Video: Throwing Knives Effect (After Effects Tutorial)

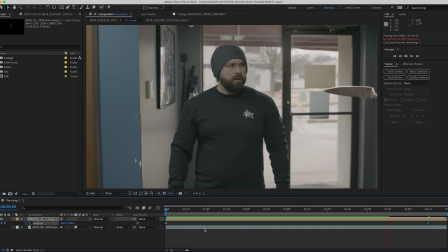508s
So we can animate it across the screen, or since we have it slow here, we could use time remapping and some motion blur to shift the speeds or ramp if that's what we want.
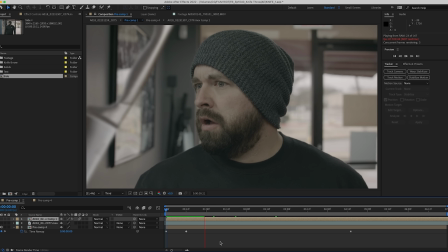517s
You could also cut closer to our actor and have the knife asset more out of focus to sell the effect even more.
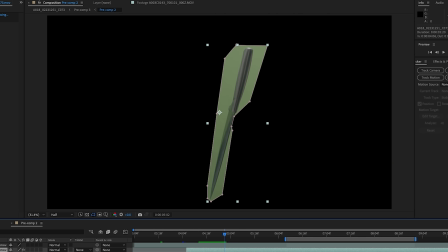523s
For the other shot, it was the simple task of masking me and the stick out of the shot for our end result, but doing it in the same process as the side shot worked out pretty well.
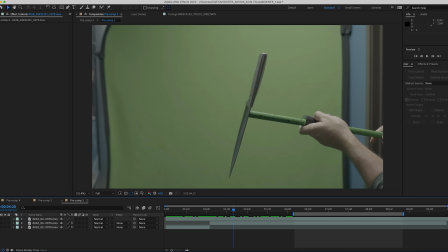531s
Again, what's really selling this is that it's real metal that's really rotating in the actual environment that we're compositing it into.
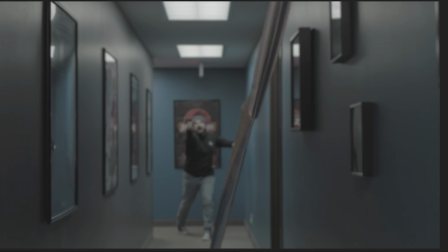537s
So we're getting all those lighting changes and reflection changes that really help sell this final shot.
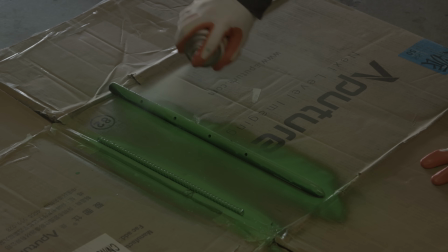543s
Of course, this is all very DIY, very low resources, but stuff like this is always a blast and often surprisingly effective.
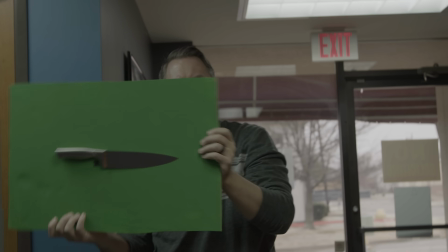550s
And even more so, toying around with ideas like this will always open your mind to other easy fixes to fill your filmmaker toolbox of ideas. These DIY tests have actually served me well on projects that I did have a budget and resources on, but always things end up running into big issues that need simple solutions. But that's it for today. As always, if you aren't subscribed, consider doing that. Hit the bell to be notified when we put up new content. And until next time, don't forget to write, shoot, edit, repeat.